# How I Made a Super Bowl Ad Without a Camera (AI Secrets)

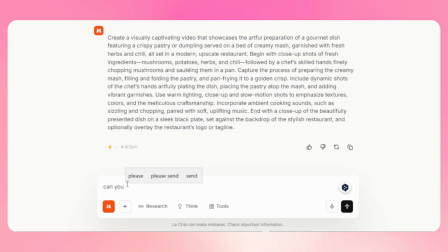Now we tell Mistral to divide this into 3 separate scenes.
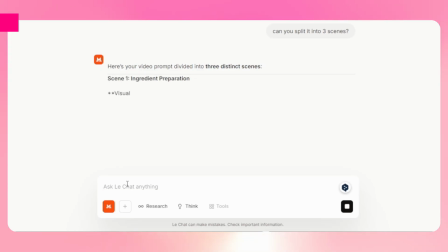This gives us multiple video clips we can intercut for dynamic pacing, exactly how high-end commercials are structured.
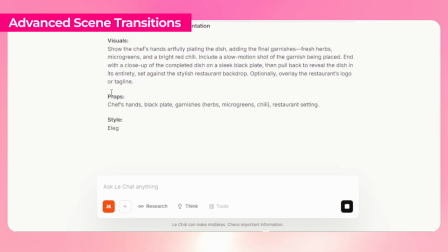Excellent. Now we have 3 distinct preparation scenes ready to generate.
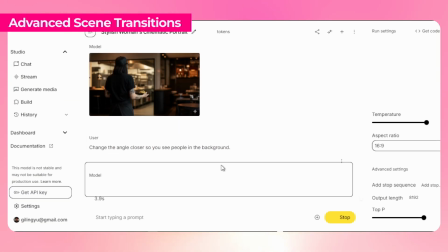Using Mistral's first scene prompt, we generate the base image in NanoBanana.
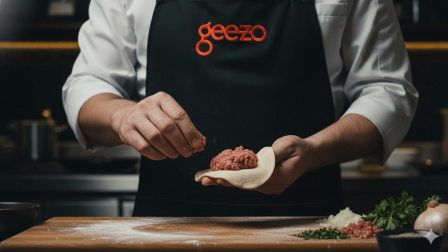The lighting, composition, and colors align with our brand aesthetic with the production quality you'd see in television commercials.
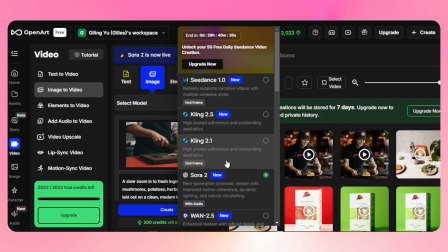Let's go back to OpenART to continue with video generation. For these intermediate B-roll shots, I'm using the 1.2.2 model.
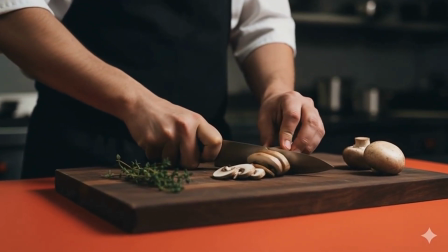Look at this result. The colors perfectly match our brand palette. The lighting looks professional, and the movement is incredibly smooth and natural.
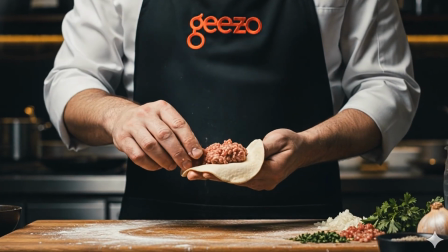This is the quality that makes AI-generated content indistinguishable from million-dollar production studios.
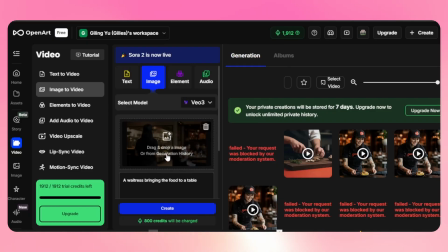Now let's generate our server shot from the back angle using the same process.
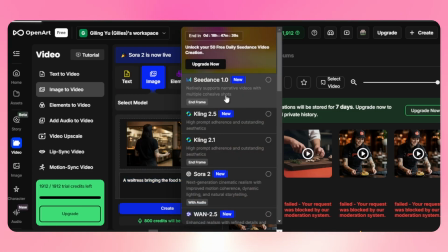Here's a professional technique. The Seedance model from ByteDance allows you to specify both starting and ending frames.
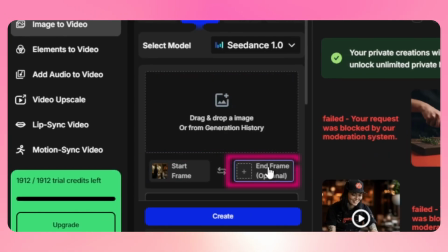This is perfect for creating smooth transitions between scenes.
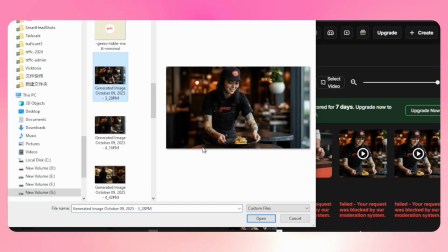Here we'll create a shot that starts with our server from behind, then rotates as she places the dish on the table.
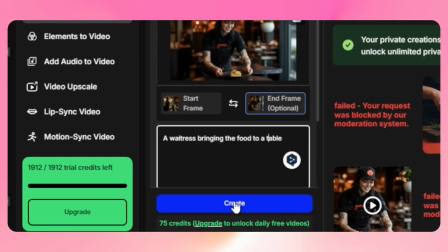The ending frame will match the beginning of our hero shot, where our server says the slogan.
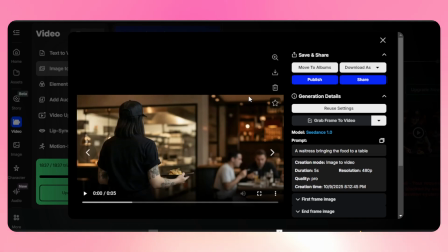Perfect on. This creates a seamless narrative flow from one scene to the next.
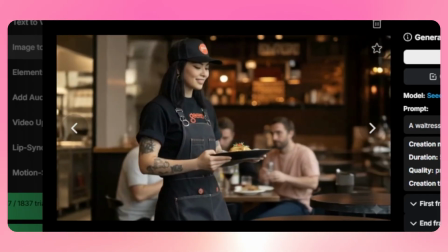These professional touches are what elevate content from good to Super Bowl quality advertising.
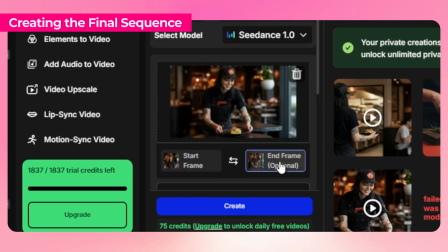Every strong commercial ends with clear branding.
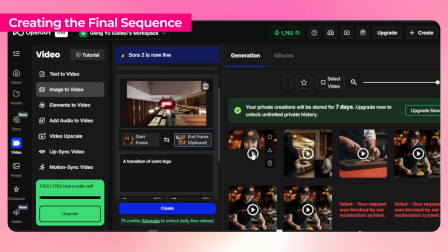What we'll do is create an animation of the Jizo logo, asking the AI to create a final branded sequence.
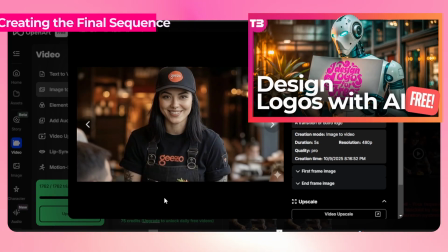If you also want to see how to animate logos with AI, I have a complete tutorial.
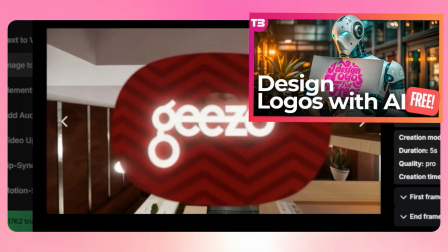You can click here to see more. Here's our final brand frame, which will extend into a closing sequence for the video.
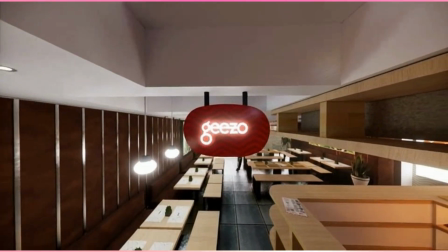This gives viewers a clear brand impression to remember after watching, just like the end cards in professional commercials.
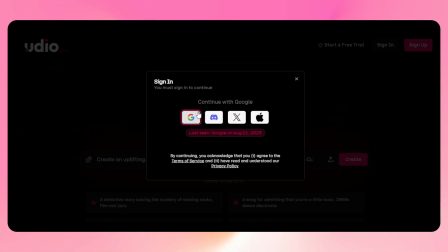The final element that ties everything together is music. For this, we're going to use Udo, which is an AI music generation platform.
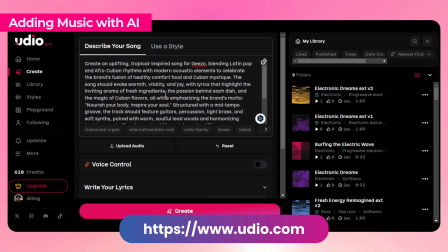I'm looking for a soundtrack that matches the optimistic and welcoming energy of our video.
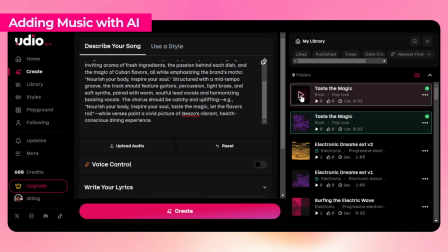The music should complement without overwhelming the visual content.
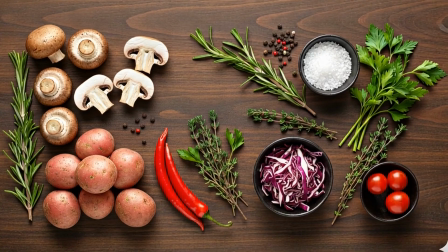And here's our complete commercial from concept to finished product.
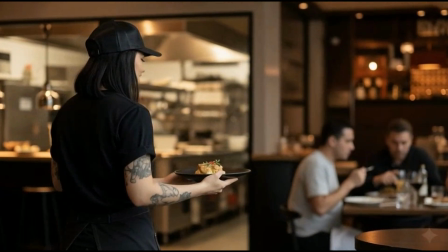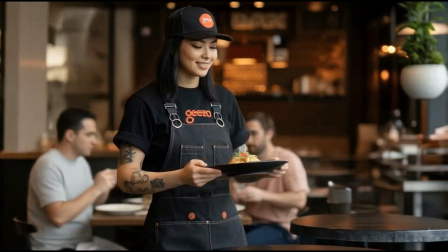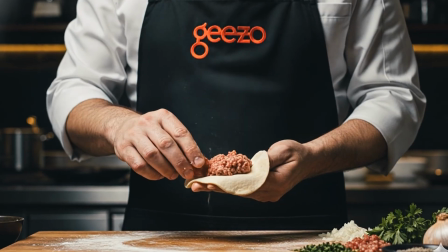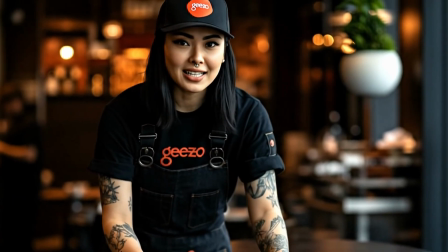Nourish your body, inspire your soul.
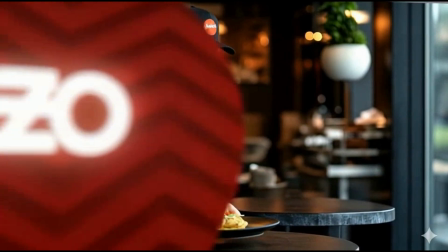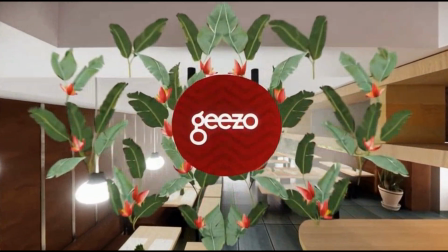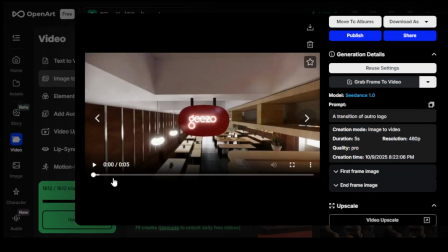And there you have it, a complete Super Bowl quality commercial for a small business,
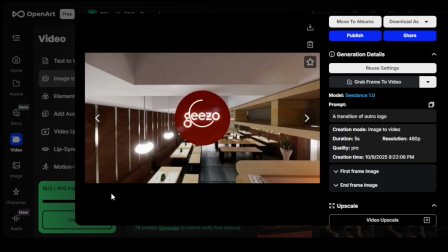created entirely with AI tools without ever picking up a camera or hiring a production crew.
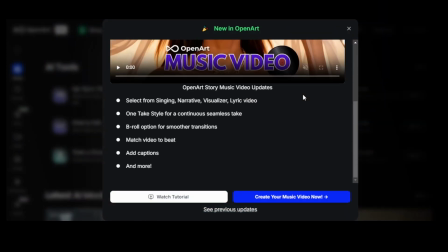Again, a big thank you to OpenART for giving me credits to play with these tools.
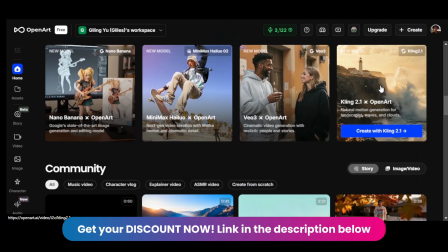And if you're interested in getting OpenART, I leave a discount link in the description of this video.
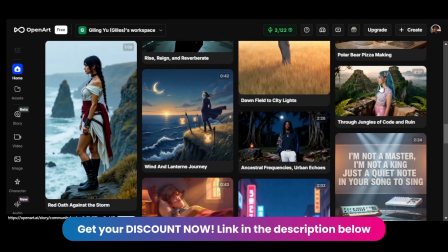That's all for this video.
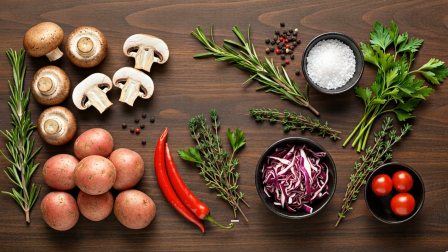If you liked it, give it a like, subscribe to my channel, and hit the bell so you get notifications for the new videos I'll be making.
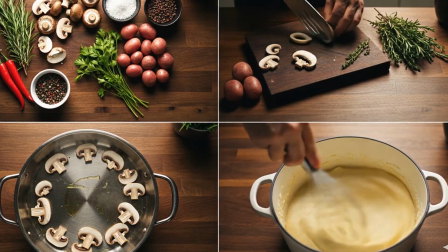And if you made it this far, I invite you to watch this other video on how to create logos for free using AI.
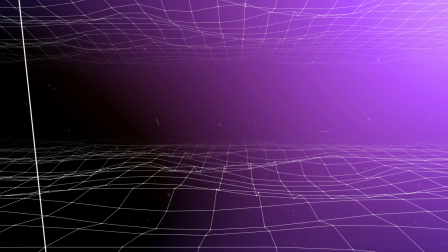Click here to watch more. See you next time. Bye-bye.